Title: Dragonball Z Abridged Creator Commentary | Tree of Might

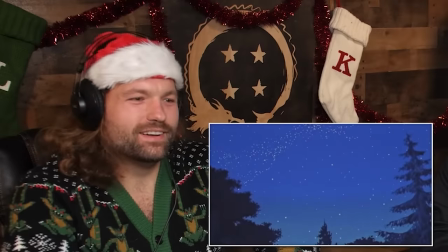Everybody's so happy and just that fucking outfit on Gohan. It's so cute!
Alright guys, sleep well.
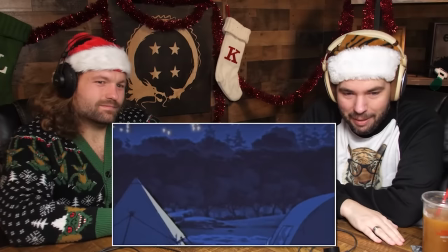We have an early morning tomorrow to search for our perfect Christmas tree.
I'm sorry.
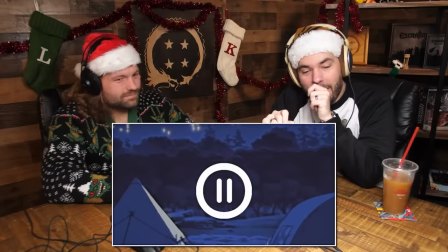First pause already. I am 95% certain that this shot right here,
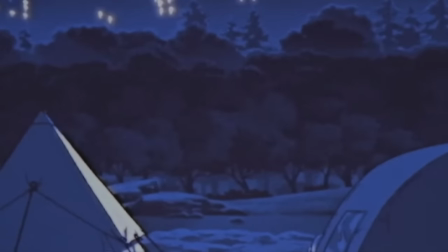I actually color corrected to make it look like that it was just regular night. Because before, this shot is set against an ablaze background. Yeah, you can kind of see the embers in the background that you kind of froze to be stars.
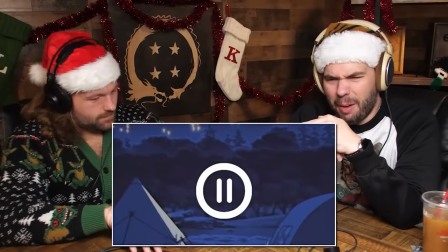Yeah, because the entire thing was like the robot that came to Earth had set the forest on fire. which is really funny because they restore the forest and then it immediately gets destroyed again.
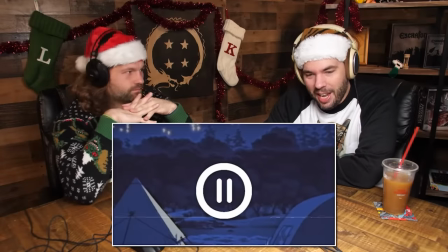Yep. But yeah, this, sorry, I just noticed, I was like, why does this look so weird?
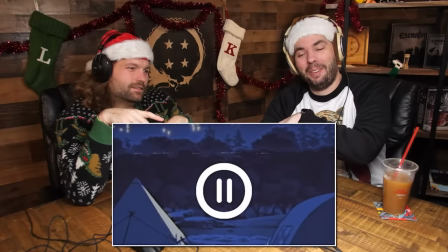Oh, right. It's color correct. Another fun fact. This was, there was, back when I was doing like the Neighborhood Cluck movies, this is the one movie that we didn't quite get to because we started Team Four Star around that point. It's like, yeah, we're just going to do this now. And there are a couple of recycled jokes from that original script in here. I cannot remember a vast majority of that original script, but Vegeta3986 was a huge fan of Turlis and
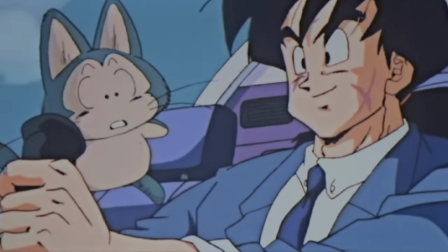Yamcha and I recall there being some impossible to edit segments that he really wanted in there.
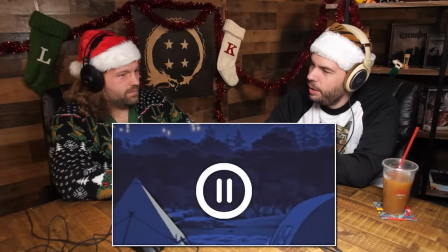I also remember there was a FLCL manga joke. Maybe. Probably. Hard to say, but let's continue.
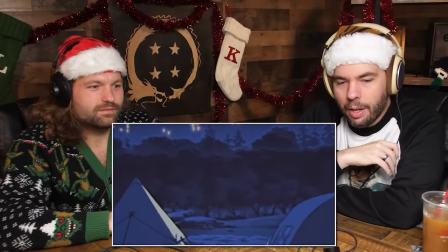Anyone take care of that fire? Who along? You got that? I'm watching it.
That's a recycled joke.
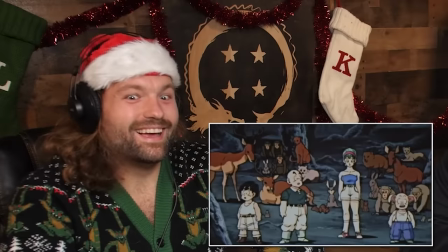I love Rulang's face.
I was.
Yeah.
Beautiful.
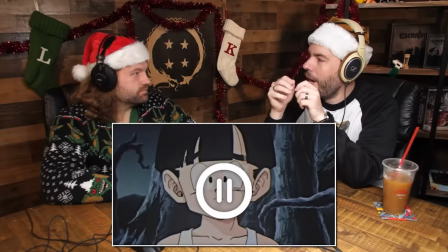Poor animals.
I just realized this is one of the first times where I actually took lip flaps from other shots and started it like,
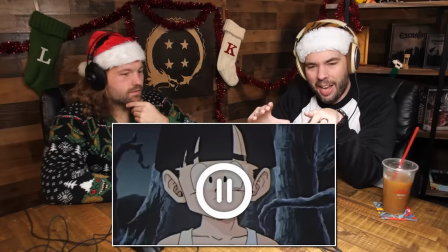from like parts of the show, I think, actually. And I transplanted them into like this, these scenes.
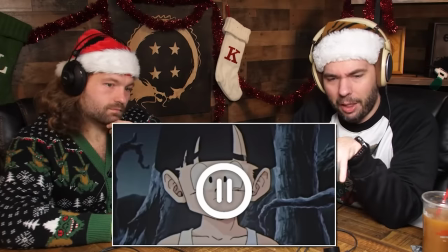Because if I remember correctly, like a lot of these, a lot of them don't actually talk in this scene and I had to make them talk.
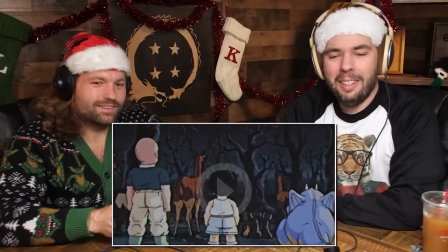Well there. Your Christmas is ruined now. That's the worst part. Yeah, but now we don't have our tree.
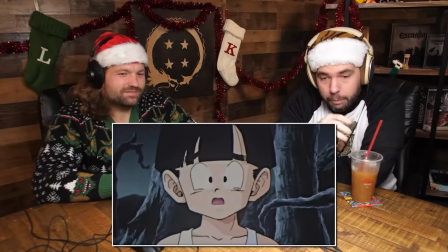I wish there was something we could do for them. Krillin, priorities. I wish there was something we could do for them. Wish? I got it.
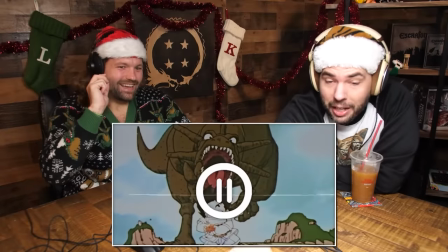We could use the Dragon Balls.
The, sorry, that shot. That shot. Dear God, we're pausing a lot. I'm sorry, but like.
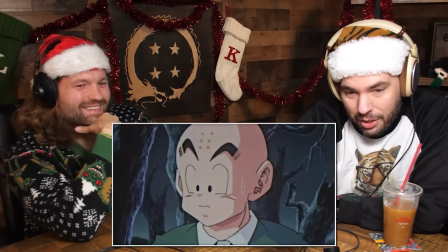Yeah, and now we don't have our tree.
So specifically.
I wish there was something we could do for them.
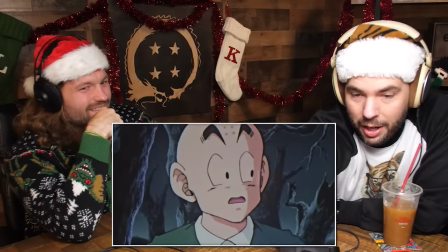Not this shot.
I got it.
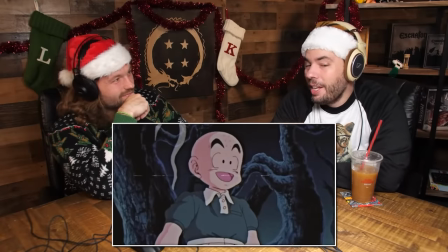This shot is from the scene, because they're, he's wearing the same outfit that he was wearing during the Space Orphans.
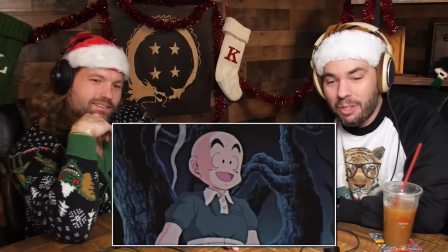Oh shit! Yeah, this shot is from the Space Orphans. You can even see a little bit of like- The blackout line?
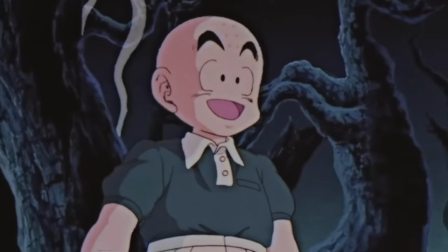Yeah, and the edit on his left shoulder there. Oh yeah, yeah, a little bit of feathering there. Yeah, sorry, I- It's just really funny.
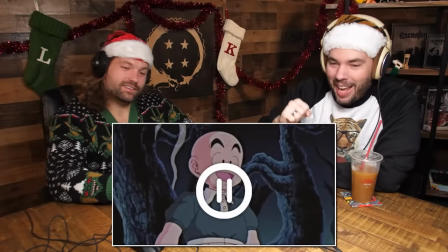This is from the Space Orphans. I never would have noticed that. Oh, I mean, I edited it the day. There you go.
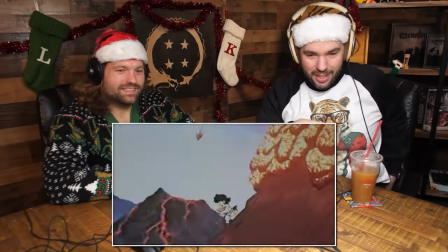You can use the Dragon Balls! Chala! We got the Dragon Balls!
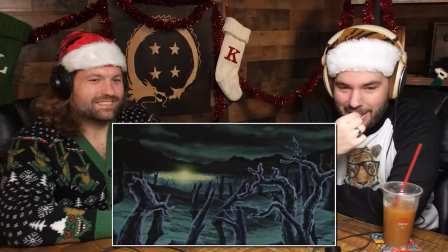Amazing how much easier this became. Right?
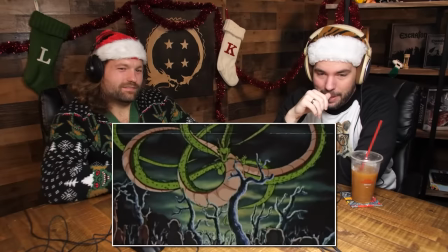And here's where we get like full-on Shenron abuse. Yeah
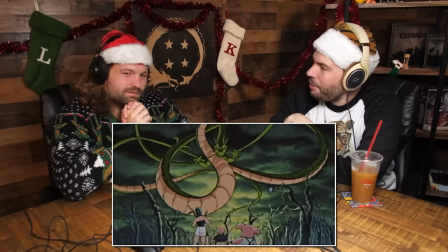This is one of the first times in our show where they actually summon him. Yeah
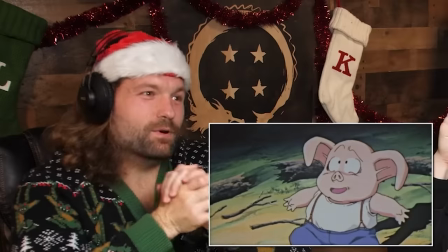In the movies, no
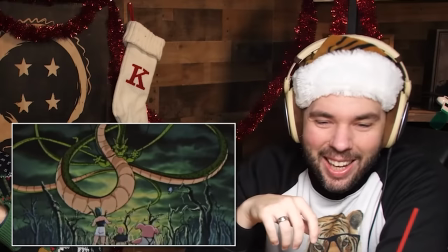I think this is the only other shot with Icarus in it
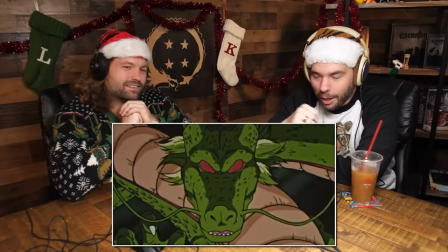right up there He wouldn't have been in there if it were up to me.
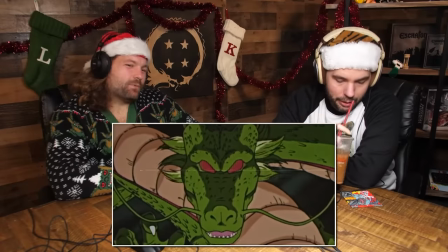Yeah! And here's where we kind of turn Shenron into, like, the villain of a lot of the movies.
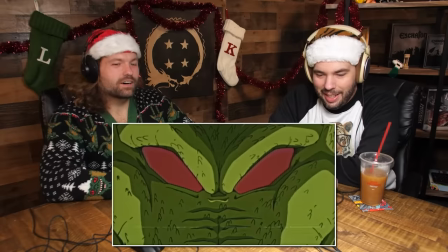Just like, fuck it. Okay, but I do love this joke.
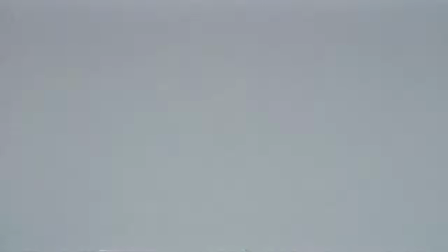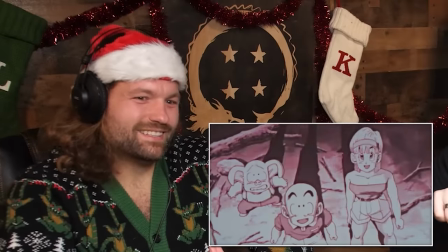Monkey paw Shenron at his finest. More, uh, another edit, by the way.
Thank you!
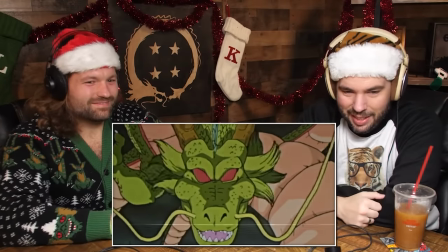Oh, don't thank me. Tis the season of giving.
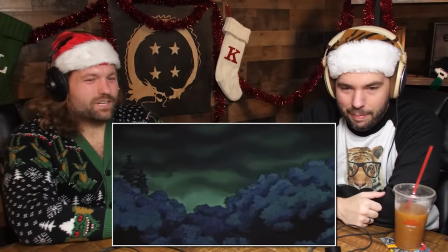Which I like this.